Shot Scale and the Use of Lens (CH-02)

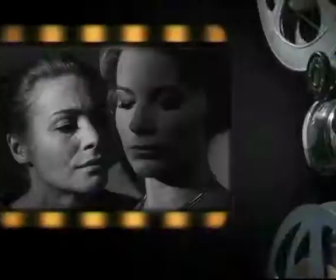[9:08]
Close-up is an important narrative punctuation that is used to heighten the drama of the narrative.
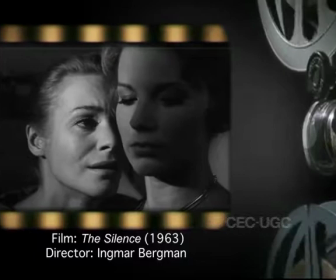[9:18] I can't let you see him, just now in the evening.
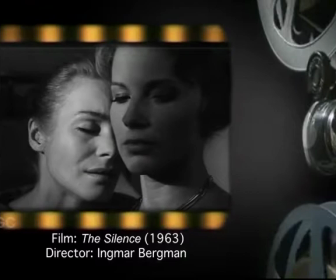[9:27] I'm sorry. Why?
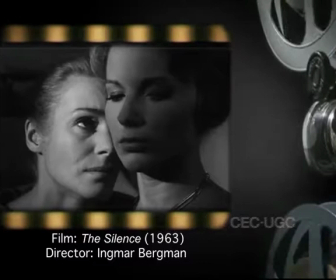[9:32] Because... Because... I felt too soft.
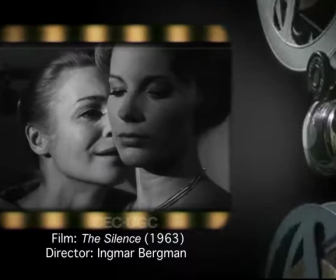[9:41] You wouldn't think I'm a black-weak.
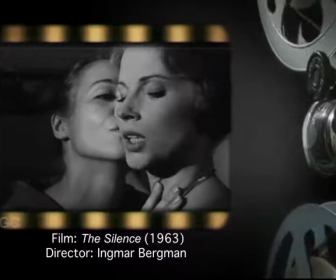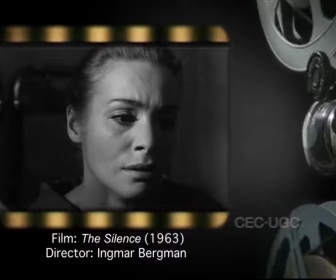[9:48] I have to go now.
A close-up shows various details of the face and also the expressive power of the face. A film like Trial of the Joan of Arc by Karl Dreyer is made exclusively on close-ups. It is as if the trial is being conducted by the camera itself. Lastly, we have the extreme close-up.
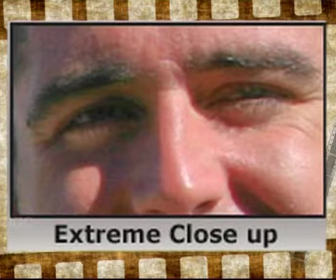[10:29]
In extreme close-up, a very small portion of the face or the body or any other small object is highlighted with the intention of stressing a particular idea or an intention. Say for example, a scar on the face can be an extremely good extreme close-up to denote a notorious character. Similarly, we have extreme close-ups of eyes, of lips, of hand movements, of finger movements and so on and so forth.
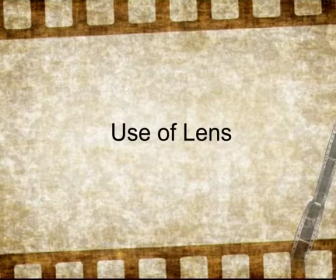[11:09]
Lens and its use The psychological need to create an exact likeness of the world around us was at the basis of the invention of the mechanical apparatus called camera, at whose functioning relies entirely on the lens. The French word for the lens is objective, whose nuance is completely lost in English language. A lens makes an exact replica of the natural world around us without the slightest doubt or hint of the photographer's subjectivity. The role of the photographer is only to choose the object to be photographed and the intent of its use.
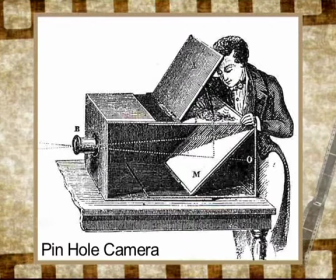[12:02]
The earliest camera that was ever used was a light tight box with a pinhole at one end and a graph paper on the other hand.
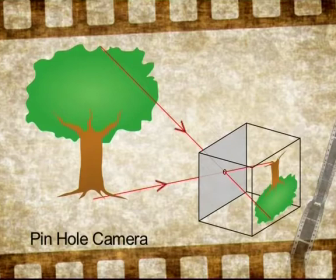[12:14]
The pinhole allowed light to fall on the graph and create an image of the object.
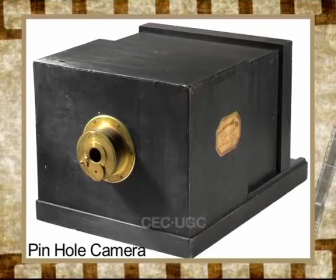[12:24]
This light-tight pinhole camera has evolved over the years into the mechanical apparatus of camera with highly sophisticated sensitive rolls and light metering but the highest evolution has happened in the area of the pinhole a lens is a modern-day pinhole school level optics has taught us that primary basic lenses are of
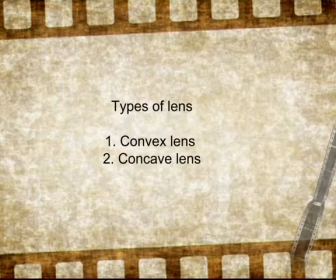[12:58]
two types, convex lens and concave lens.